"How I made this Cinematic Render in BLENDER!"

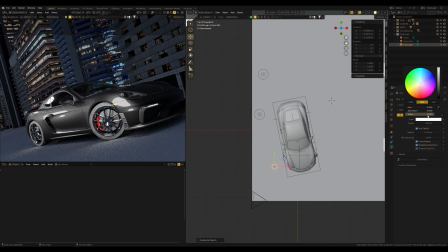8:07 But if I change the color of each light source, it will be a really hard job,
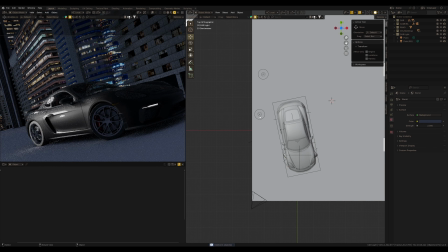8:12 you know, especially if lights are a lot of in the scene. So we use Blender, and that means we have something to make our lives easier. So I select this point light, and in the shader editor enable use nodes.
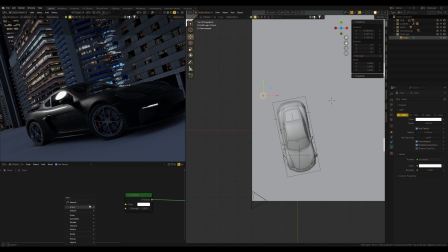8:30 Here we have the emission node, and I can use the color ramp node. Connect to the emission node and change the color here.
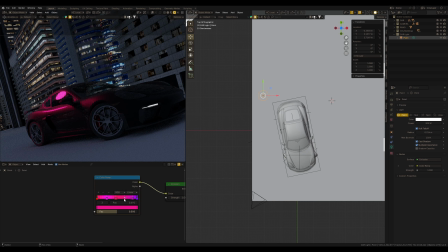8:44 Even add another toggles to set different colors that you need. Some different variations of the color. Like this, yeah. And now I need the object info node.
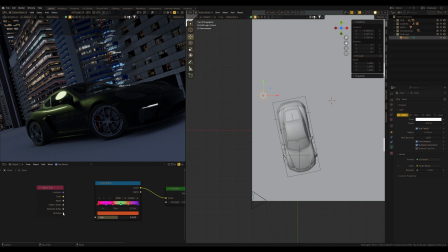9:00 Here we have a random value, so connect this one to color ramp,
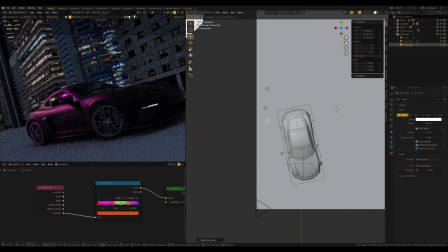9:06 and now if I do a copy of this light using Alt D, each time I do this I have a different color for each light.
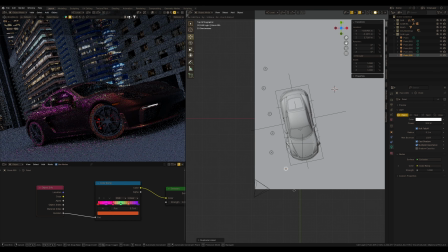9:15 So we can use this way if we need a lot of random color lights in the
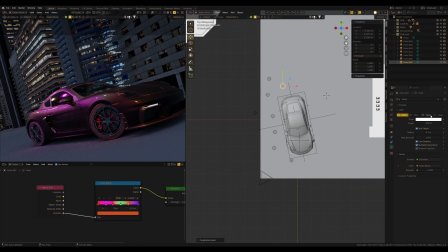9:20 scene and don't need to use these color settings for each light source separately.
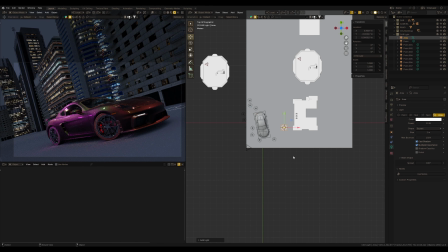9:26 So I also want to add area light, and going to use this one to emphasize the main shape of the car.
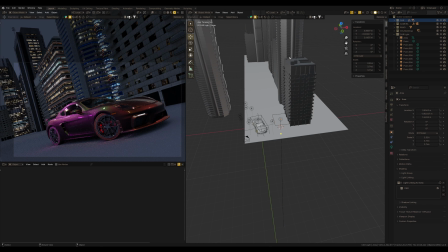9:34 Also link with the car and use this light to catch reflection to emphasize this part of the car.
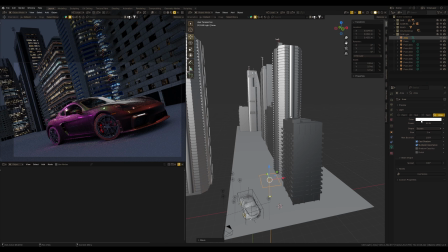9:46 So yeah,
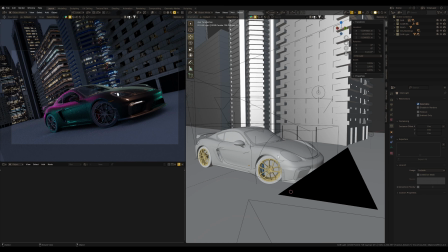9:51 I've got such lights for the car, which are linked and work only for this car, except other scene elements.
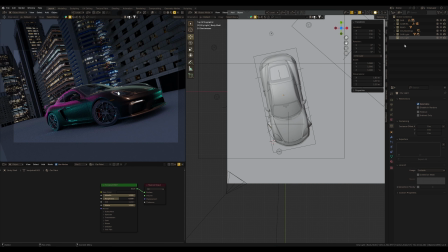10:00 What about light yet?
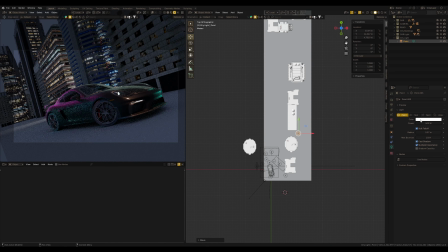10:02 I added a couple of point lights around the scene just to make some light in the scene, and also I need fog.
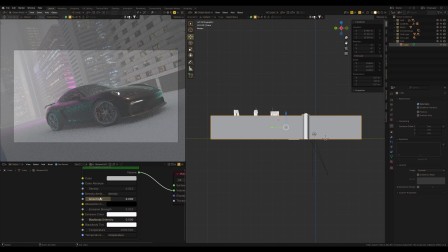10:11 I'm going to use volume fog because I can use emission in this volume fog,
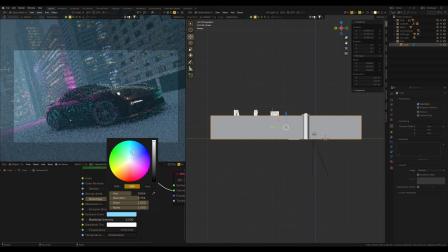10:17 and this also will be part of the global light in this artwork, some night atmosphere.
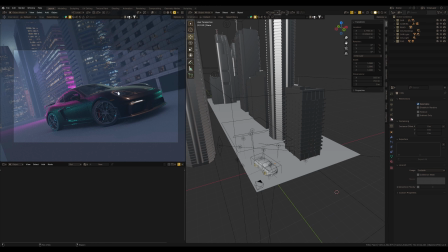10:27 I guess we have to talk a little bit about color management. I seldom talk about it because mostly I use Filmic as a standard color transform,
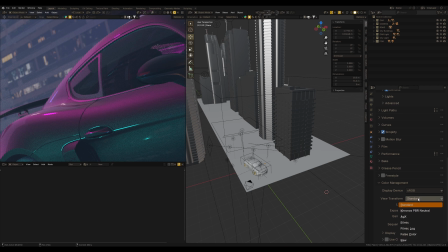10:38 but in this case I need more color range. I'm going to use AGX instead of Filmic and see the difference in this light reflection.
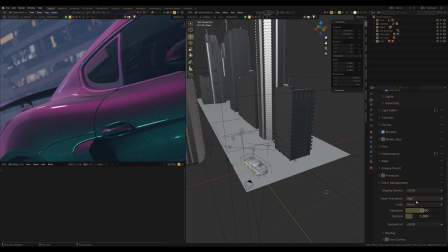10:49 Filmic and AGX. In this case it looks more natural and AGX has more color range.
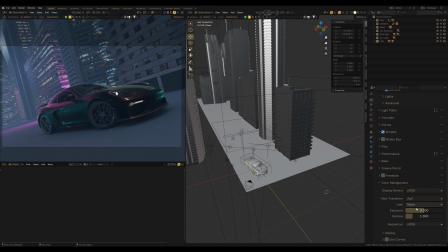11:03 Additionally, I want to use very high contrast.
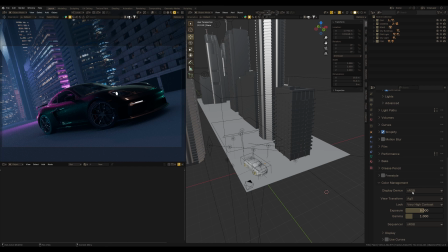11:07 Yeah, look at this picture, it already looks nice even without post-production.
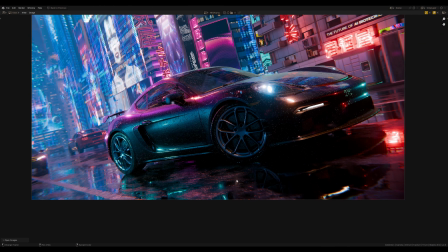11:12 Let's make this nice wet asphalt.
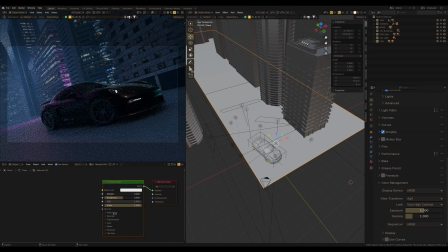11:15 I've already shown in one of my previous videos how to make realistic after rain asphalt material.
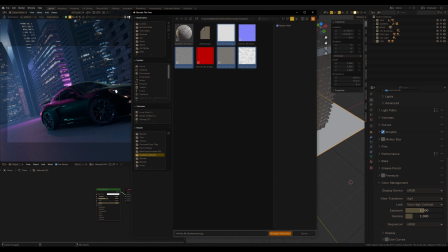11:22 It's simple asphalt texture, it's some damaged asphalt.
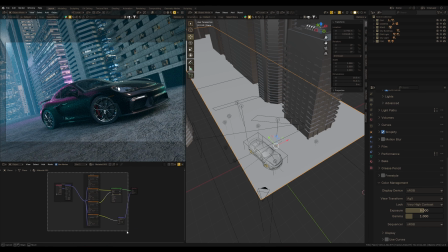11:27 Scale it like this, and I'm going to make a group of this material. Just select settings of the displacement and size as node settings. Press tab to leave this group, and this is going to be my main material.
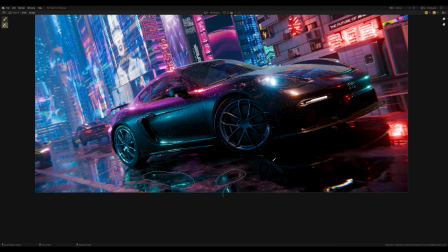11:44 We also may see here nice puddles which brings amazing reflections in the scene.
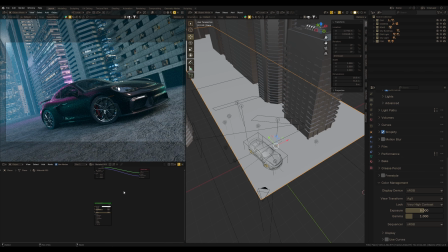11:53 So I add another principal BSDF, and this is going to be a material for these puddles.
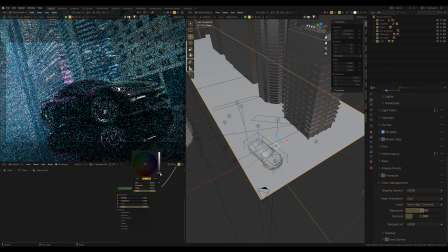12:00 Maximum reflection, black color, and it looks like a mirror now. Mix these two shaders. This one, and this one.
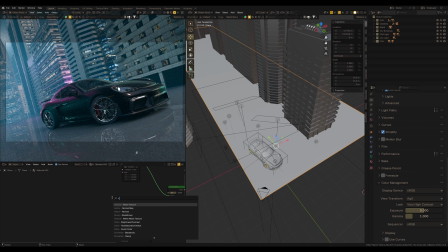12:15 Of course, we need some mask where there will be puddles and asphalt.
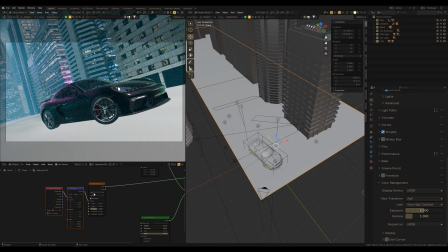12:21 And it's pretty well fit some noise texture in Blender.
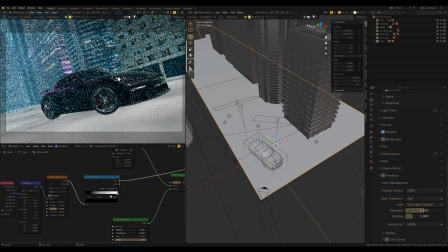12:28 Add a color ramp to this noise texture to select the range, which will be puddles.
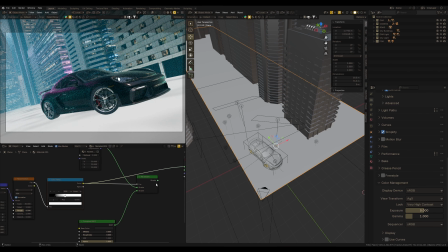12:34 And use this as a mask here.
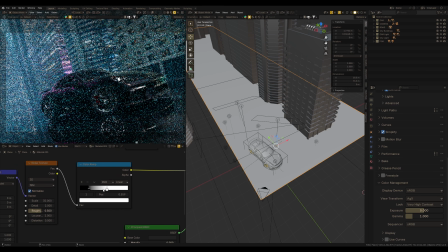12:41 In this color ramp we can set how many puddles or asphalt we need in the scene. Also, I changed 3D to 4D in the noise texture to move this texture on the surface to find some interesting reflections on the ground.
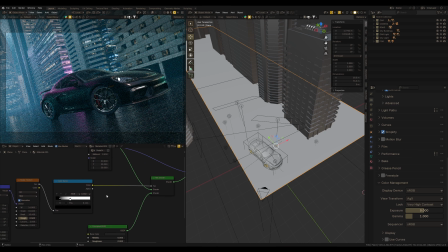13:00 Also, we need to connect displacement from the asphalt material, but we have to mix this displacement with noise texture to make this asphalt only on those places where we don't have puddles.
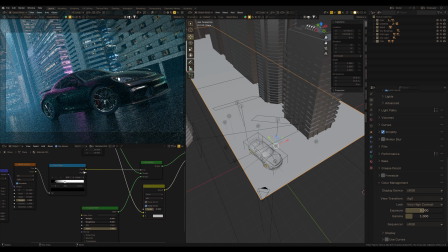13:14 Mix color node, connect this displacement, connect this texture as a factor, and change the second color to black. Yeah, now it looks well.
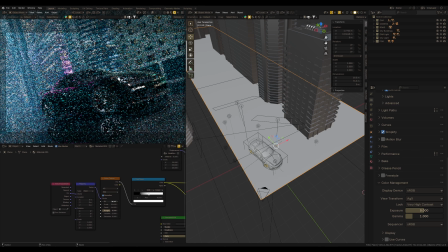13:26 We may see puddles on the asphalt, and we can control this effect with color ramp here. It may be pretty well if we make this asphalt a little bit darker, since it should be a wet material.
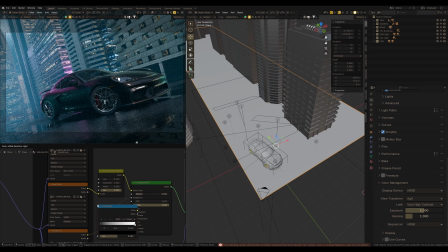13:45 And I guess we make it more glossy. So yes, some kind of like this, I guess.
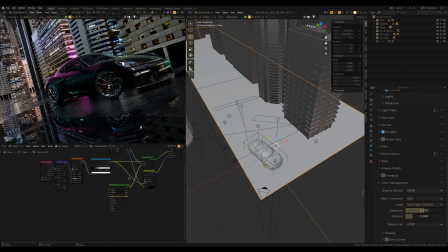13:56 But here some important things relates to puddles, and that's what I usually see in other artworks.
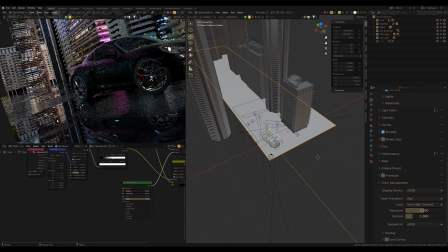14:05 It's absolutely flat puddles like a mirror surface. I add another noise texture to make a small noise on the puddles and connect it to the normal. Just we need the bump node to make it correctly with a small value.
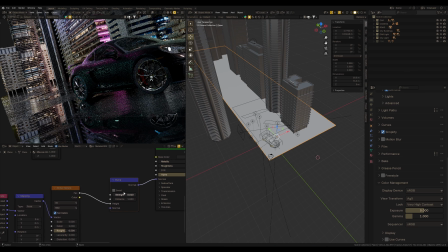14:28 Oh yeah, just use it as a height, not like a normal.
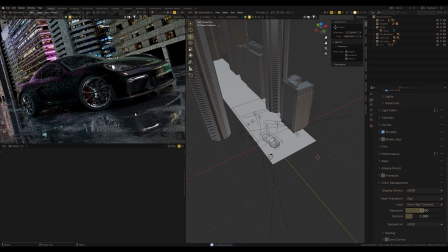14:33 So it makes some small noise, but it's more realistic like a water surface.
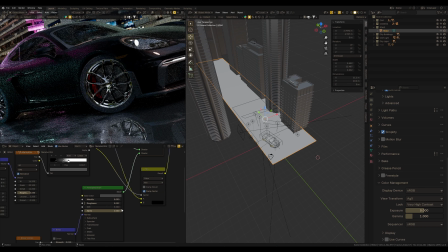14:41 Something like this. So see the small noise effect and the difference without noise.
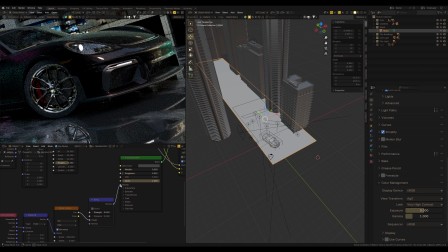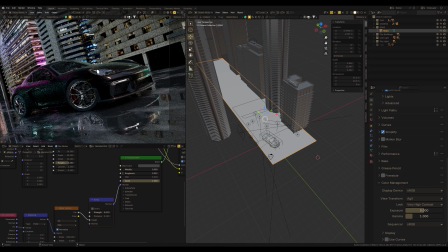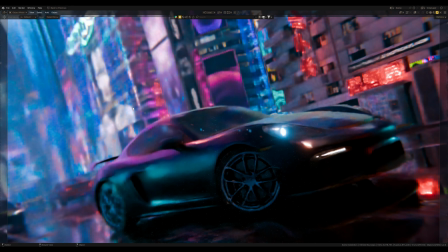14:57 Alright, how to make all the screens, advertisement and lights?
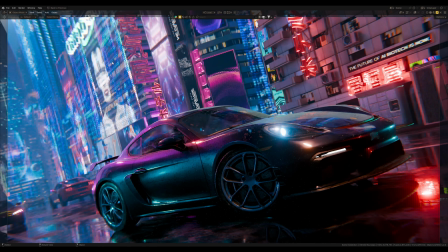15:02 So I have a
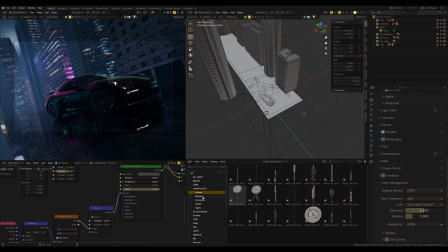15:06 Kitbash 3D Cyber collection, and here's some nice banners and some LED logos.
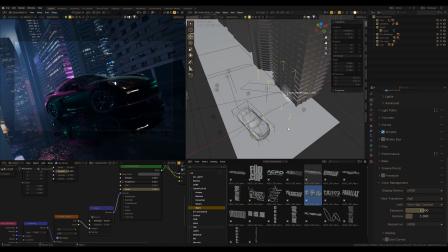15:14 I just pick maybe this one and drop into the scene.
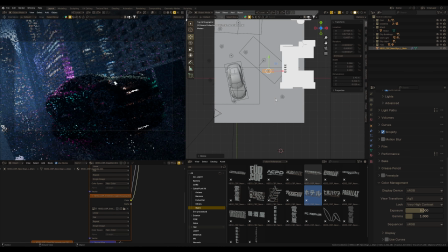15:18 It may be in correct size, so rotate, scale and place it somewhere here.
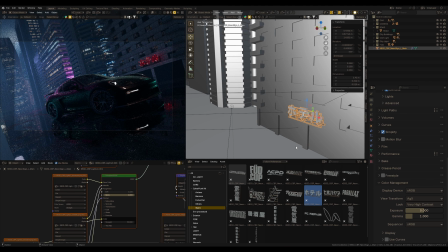15:27 Increase emission. It also brings some nice reflections in the puddles, which makes this sci-fi atmosphere and of course reflections on the car.
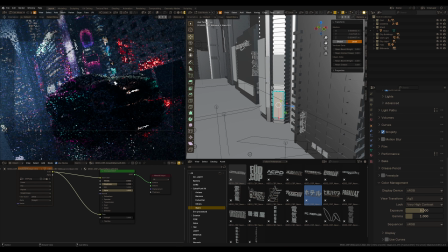15:40 So I used other banners from this collection and
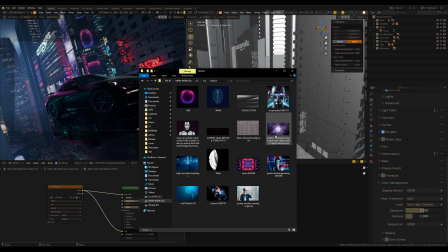15:44 just changed this image to those I found on FreePic stock, some sci-fi abstract images.
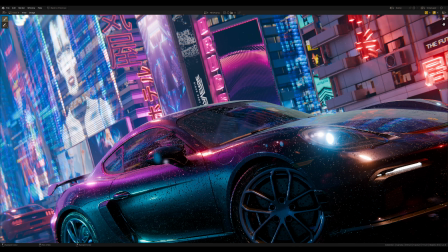15:52 And the main question is how to make all these hologram screens like sci-fi glow screens.
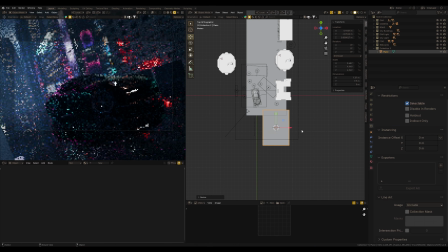16:00 So it's pretty easy to do. Everything that I need is a plane.
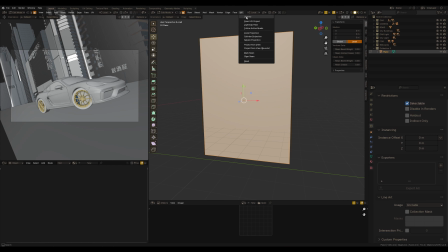16:05 Scale it some kind of like this. Apply scale, make unwrap, and we need a new material.
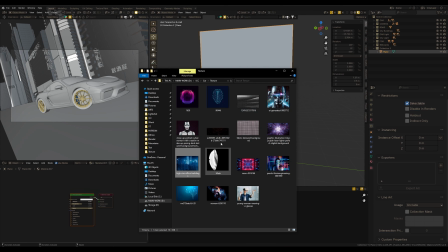16:16 I'm going to use the same images which I already shown. For example, this one.